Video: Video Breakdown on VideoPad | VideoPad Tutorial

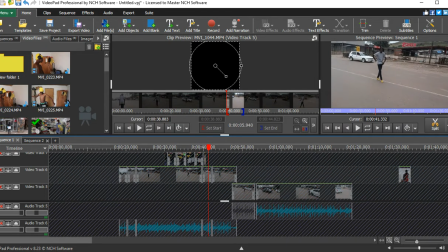Sorry guys, it is a bit raining now. I hope this microphone will capture that sound.
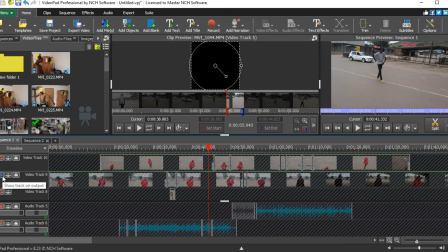I know, but as long you can hear me, before I upload it, I will rewatch it and listen. If you guys can hear me clearly, I will upload it, but if you don't, I'll restart the video.
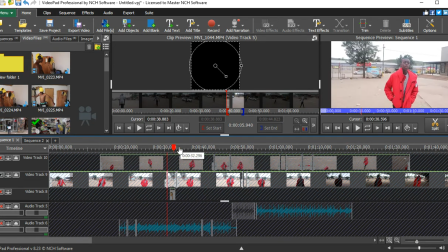Then the fourth clip, this is the fourth clip. I hope you can see.
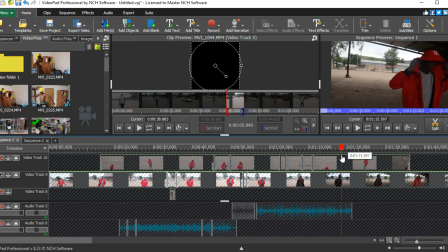I really love this dark area. I really loved it.
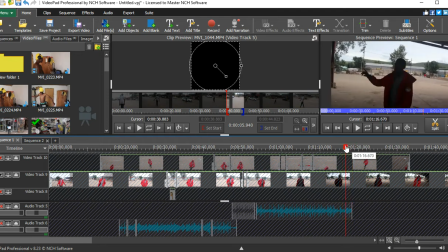I won't lie, I love this dark area. I do fuck with it, but I didn't edit, and I need to edit. I'll try to edit. I'll try to flip it in.
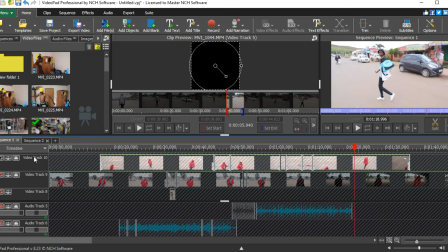This is the fourth one, and the fifth one is whereby the camera is on top, and artist is down, it's like a groan. Then you can see here is a little bit light, so we decided like to put a little bit of a Vaseline on a lens so that it can have that
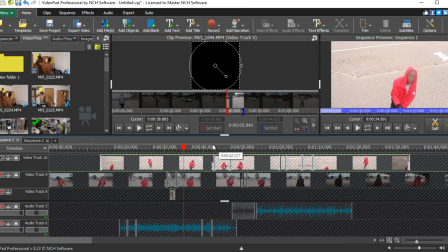small flick color there. But at the moment an artist move from that flick, the camera is alright, but coming back there, it brings that small flick kind of vibe, you know.
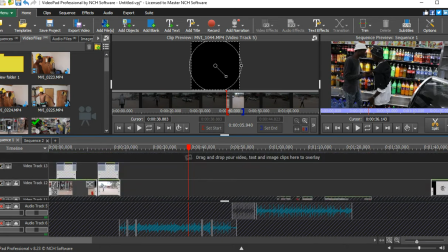Those are the 5 clips. Yes, those are 5 clips which we used.
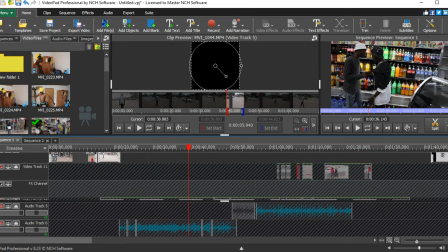Then I also had this clip of which I didn't like because of the way it was. I didn't like this clip. I won't lie.
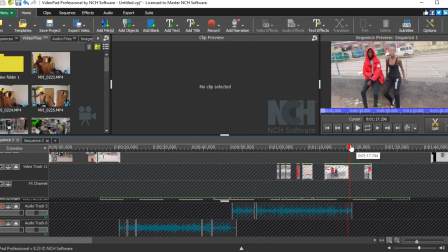I didn't like this clip, but I don't like this clip because there's too much light here, too much light, and there's less light here, and it will be very hard for me when I do color grading to get that back,
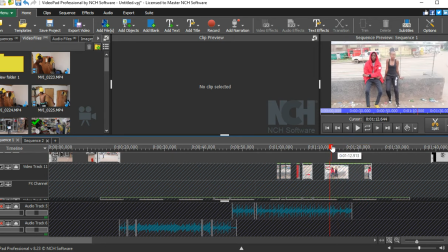to get that color back on order. But I did use this clip in some places, but I didn't use it that much.
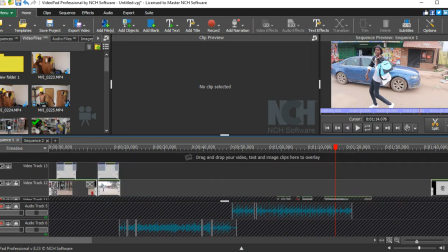Then yeah, that's all.
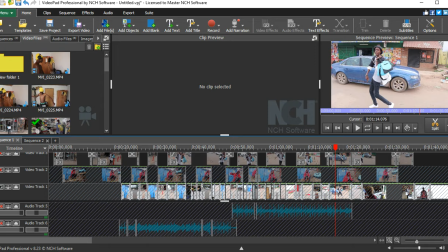Then after I placed those 5 clips and make sure each clips like aligns with each the mouth of an artist, what he's saying aligns with the song, I started to cut and
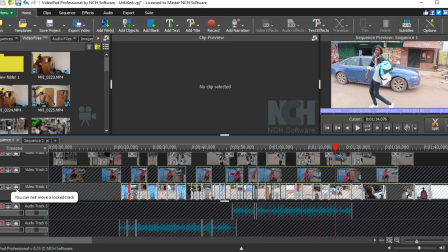start moving like the place I want on video track 1. Then that's when like I started to add part that I want to see on the video. The part that I don't want, I remove them, and I add the part that I want. I add, and this is how it looked.
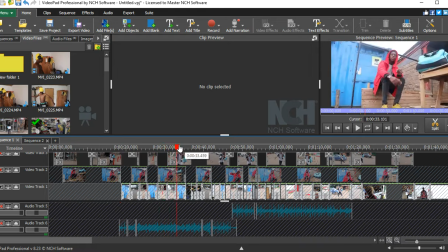I hope you can see. Like I will just move forward. This is how it looked like. So some clips with the clips we took on studio. So this is a clip that he was on studio, so I decided to flip it in.
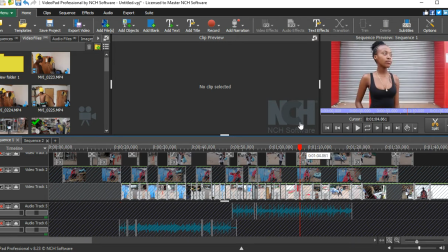This is a lady that I showed you. Like we also have her own video where he looked on the side.
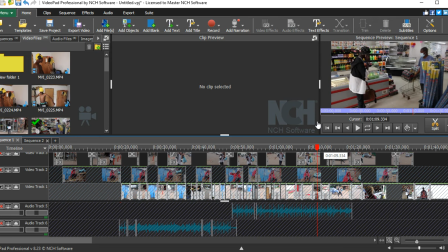This is a top camera. So here he was on the shop, so we decided to also take that clip and put it there.
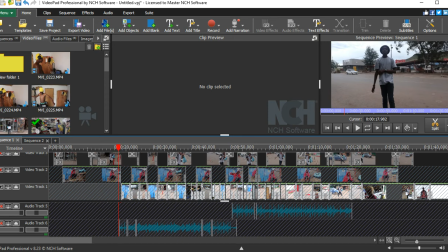So let me play it a little bit so like you can see. Okay, on the beginning, let me show you the trick I did.
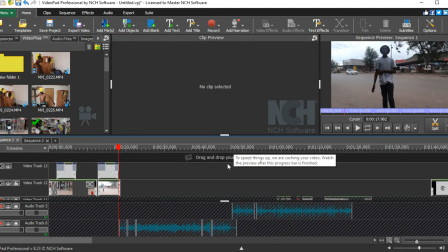So sometimes, like guys, I don't want to lie, there are so many ways to do things,
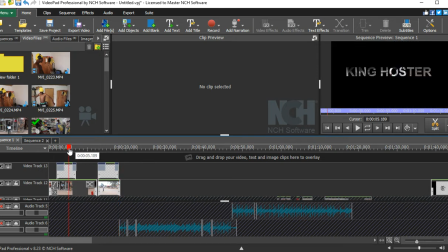but for this one I used VideoPad. You know, I use VideoPad and I wrote King Hoster, then I make King Hoster to be green. Then I send the photo straight here. I send the photo straight here. This is the photo. I send the photo straight. This is the original photo.
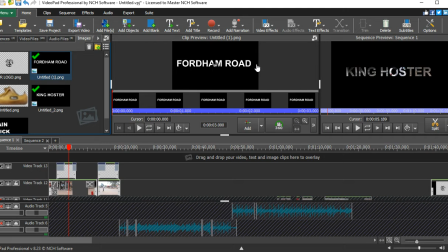Then I send the photo here on VideoPad. Then I remove that white through using the trauma key. Also on the forum road, I do the same thing. Even in King Hoster, I did the same thing. So at the beginning, you can see, okay, that's King Hoster. Then it blends to be that King Hoster like that.
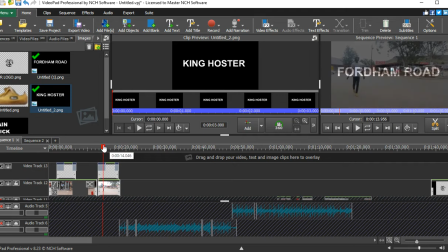It ends and come and fades in again and be that forum road, and it quickly fades out.
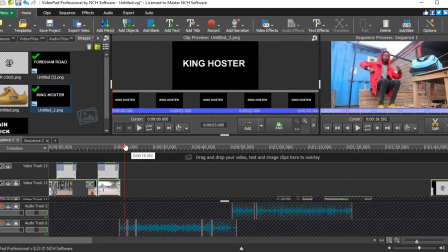Then the rap starts.